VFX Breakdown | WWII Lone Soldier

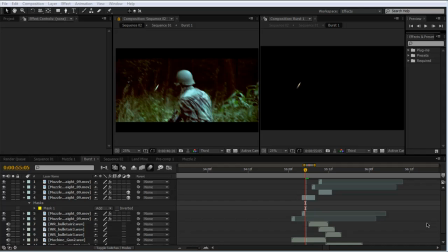0s
Hey guys, this is Dan here, and today I'm doing a behind the scenes look at the World War II short film on the Bluecast channel. I wanted to do this instead of a 20-minute in-depth tutorial
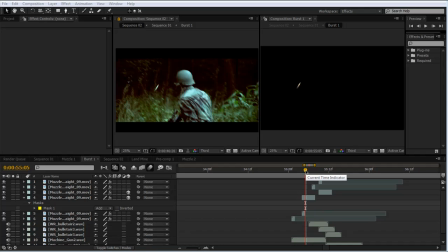15s
about, say, the nuke effect or something, just because I thought it'd be more helpful if you just kind of had an overview of what I did for each of the effects, well, each of the main effects. So I guess we'll start with the tracer fire here.
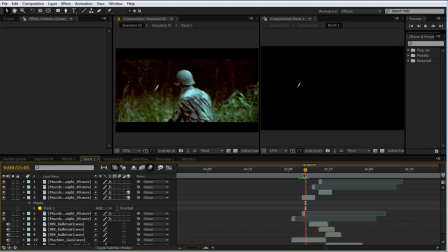29s
So there's a lot of ways to do this, and I'm still trying to figure out the best way. I'll just tell you what I did in here. Basically what I did is I took a muzzle flash and I stretched it out a lot.
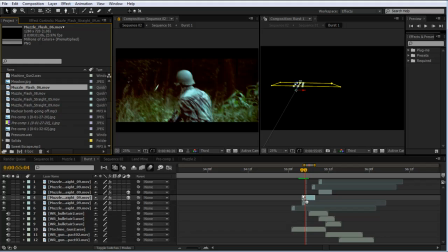45s
I'll just do it again right now so you kind of have a better idea what I'm talking about. So I took a muzzle flash, probably not the best example, but took it and stretched it out.
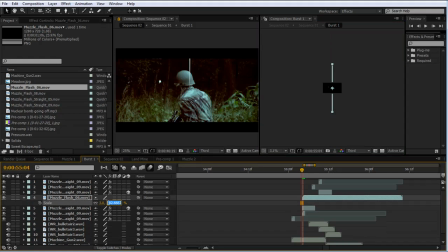59s
I think the final scale was like 3 by 1000 or something like that.
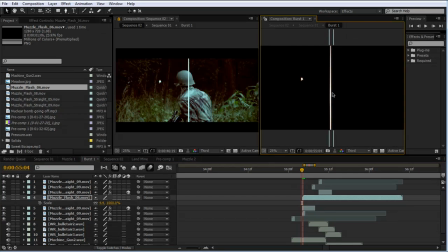64s
So really stretched it out, and so that kind of makes it look like a beam.
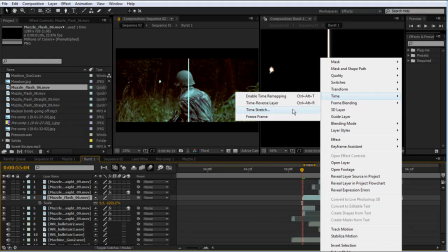69s
And then I took it and I froze the frame so that would just be this beam here,
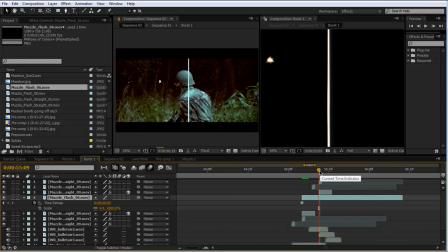77s
and then you can make it however long you want.
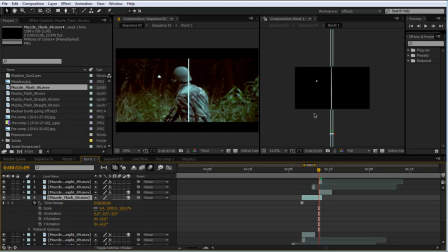79s
And then basically what I did is I just turned it into a 3D layer, and I positioned it where the
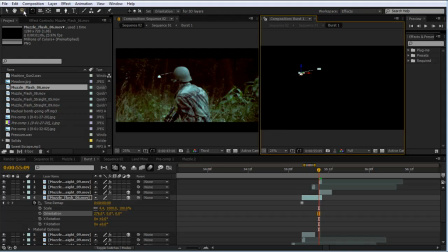89s
muzzle flash was coming from, and basically just keyframe the position over time so that, say, one frame it would be out here, and then 2 frames later it would pass the camera, and so that way
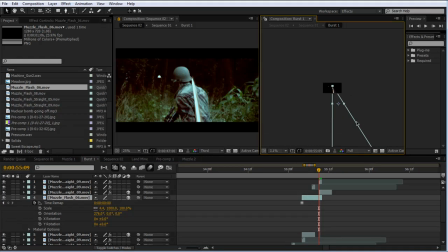105s
looks kind of like a tracer. Now, like I said, I'm still trying to figure out the best way to do this.
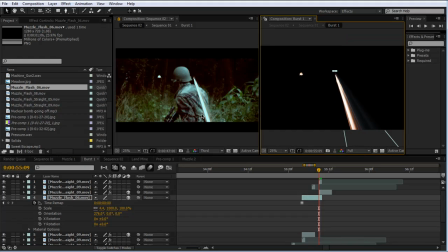112s
The one nice thing about doing it this way is that you let After Effects kind of figure out how it looks in 3D space, and you don't have to figure that out.
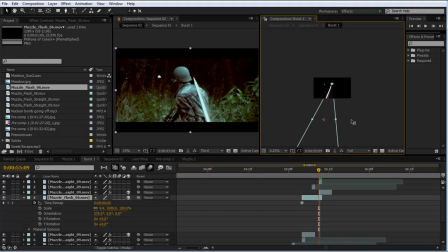120s
So that's pretty useful, because all you have to do is change the position over time, and After Effects kind of makes it look like it's 3D. So that is what I did for the muzzle flash, or not the muzzle flashes, the tracer fire.
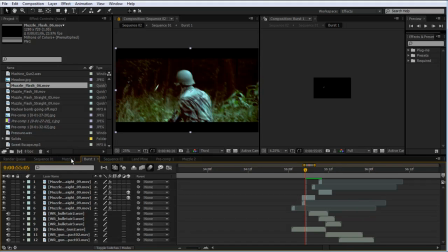136s
So I'll go on to the muzzle flashes. Those were fairly basic.
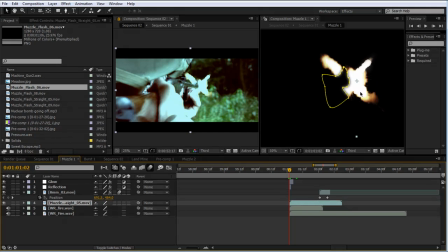146s
Basically what I did is I took the muzzle flash and I masked out the gun here, so that looked like it was behind it, and then I took a kind of glowy layer, let's see what I added, levels, and I masked out around the gun here to make it brighter,
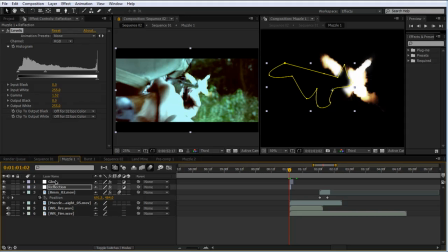167s
so it looked like it was reflecting the muzzle flash, and then I added a glow as well, and that just kind of brightened the entire thing up. So the muzzle flash was pretty simple, there wasn't too much to that.
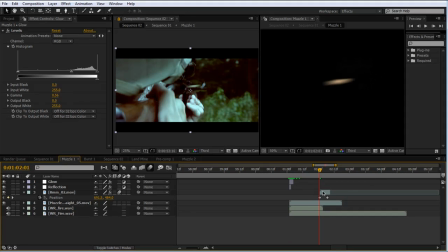182s
And then the casings, this was just with Action Essentials 2 again, and I just
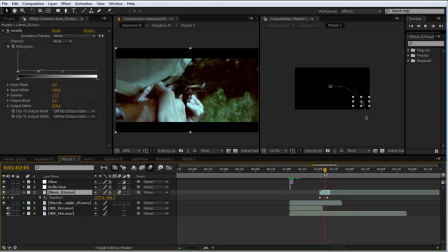189s
keyframed the position over time and turned on the motion blur, and I found that looked pretty realistic. So yeah, those two were pretty simple. Now let's talk about the nuke. That was definitely the most difficult and time-consuming aspect of this.
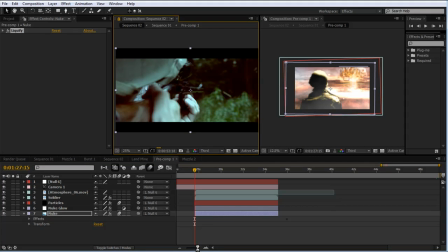209s
Originally I had filmed this just to have like a set extension or some, like, I don't know, field or something
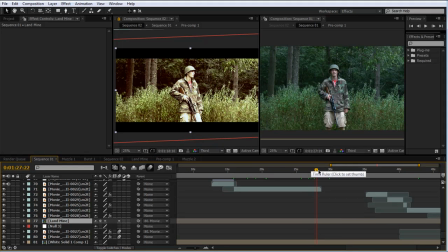218s
behind the actor, but I wanted to add a nuke. The problem is it didn't integrate very well.
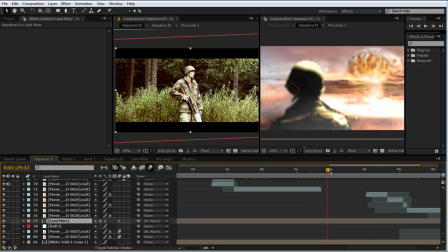227s
There's like trees and grass and stuff, and then the next scene it's like a wasteland, so it didn't look that well integrated.
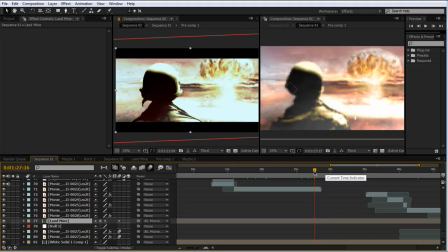233s
So to try to get over that, I added the